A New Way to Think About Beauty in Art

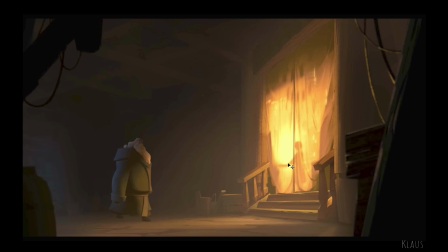33:02 So I'm going to look where the light is, the most intense. I'm going to look here, but I can't see the character. So then I'm going to look over here where the next level of contrast is and be like, okay, it's about this character, but this character is looking over here. So now I've got two things to look at that are supporting that storytelling. Okay, so here's one.
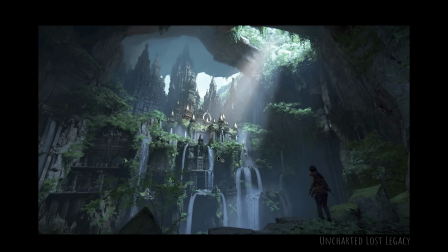33:19 I was working on a game, Uncharted Lost Legacy. We had a sequence where this character was coming to find this lost city. And we were like, we want it to be beautiful. We want it to be understandable, but we also want to say, where do I need to go? This is a video game, so I need to see the shape. I need to understand what it is, but I also need to be like, go here.
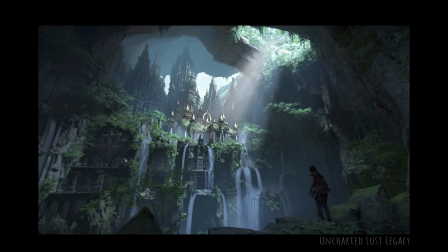33:39 This is one of the common things in game lighting is like, it needs to be very obvious where I need to go. So there's a beam of light that says, go here. This is exactly where I need to go. And then I can see there's this other city back here, and I used fog to kind of layer this back in to understand all the shapes and the depth and how big this is,
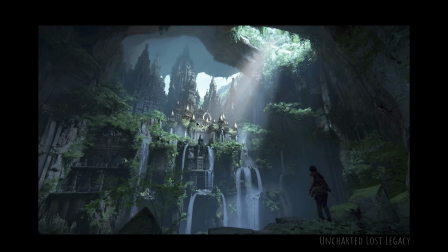33:57 and not draw attention to where I don't need to go. Definitely say, the highest contrast, the brightest parts are right here, and then I can see my character off to the side.
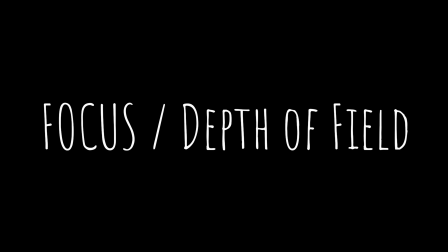34:05 The last little thing here is talking about focus, depth of field. Of course, it's very obvious of like, what am I going to look at in a frame?
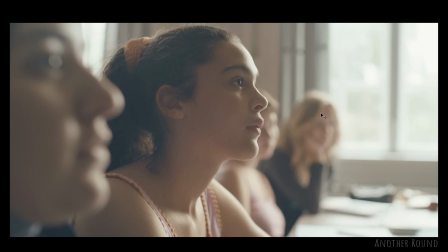34:14 So I know I'm paying attention to this character. I'm not paying attention to the character back here because they're out of focus, so I don't need to see that.
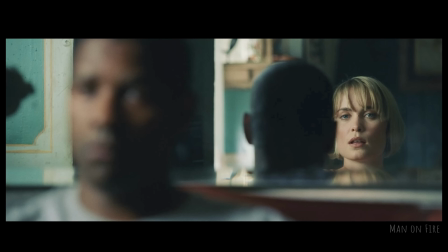34:20 Look at some of these other images. This one's really amazing where it's there's just one point of focus here where I can look at this character's eyes, and everything else, it just makes it for a really beautiful composition. I don't need to look over here, even though there's light over here. I don't need to look over here. I only have one place I can look. Here's another image from the movie Drive, where it doesn't matter what's down the street.
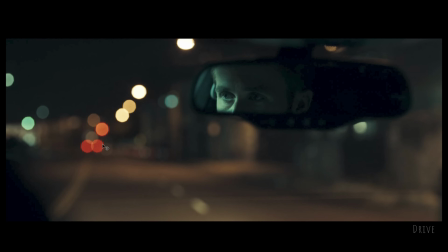34:42 I don't need to know about street signs, and I don't need to know about anything. I'm in the mind of this character, and the only point that's in focus is right there, is their eyes. So it just makes a beautiful composition that gives me a focal point. What am I looking at? What is beauty now? Is it some ethereal thing that can't be touched? I think that there is a science to this. There is a commonality of language, of visual language that we as a culture understand, maybe not in our conscious minds, but in our subconscious minds for sure. When we watch movies, these tools are used so much that you know instinctively where to look, how to think, what the mood is. All of these things subconsciously support strong storytelling. The best compliment to a lighting artist is that people didn't pay attention to it and that they were moved by the emotion of it. They just see the story of what is being told. That's the most important thing. And that's what we want to do. We want to make images that are so believable and so fantastic that they just overwhelm us with the beauty. When people just say, oh, it's such a beautiful image. But we know as lighting artists why. And we know as artists all these secret tools that we have that we can use.
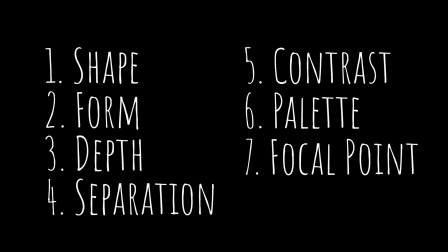35:56 Tools at our disposal to make things very easy on the eyes, very easy to understand, and we can just make beautiful things. All right, well, thank you for taking the time for watching this. For those of you who stuck through all to the end, thank you again, and I hope that this was useful, and I look forward to more videos soon. Talk to you later. Bye.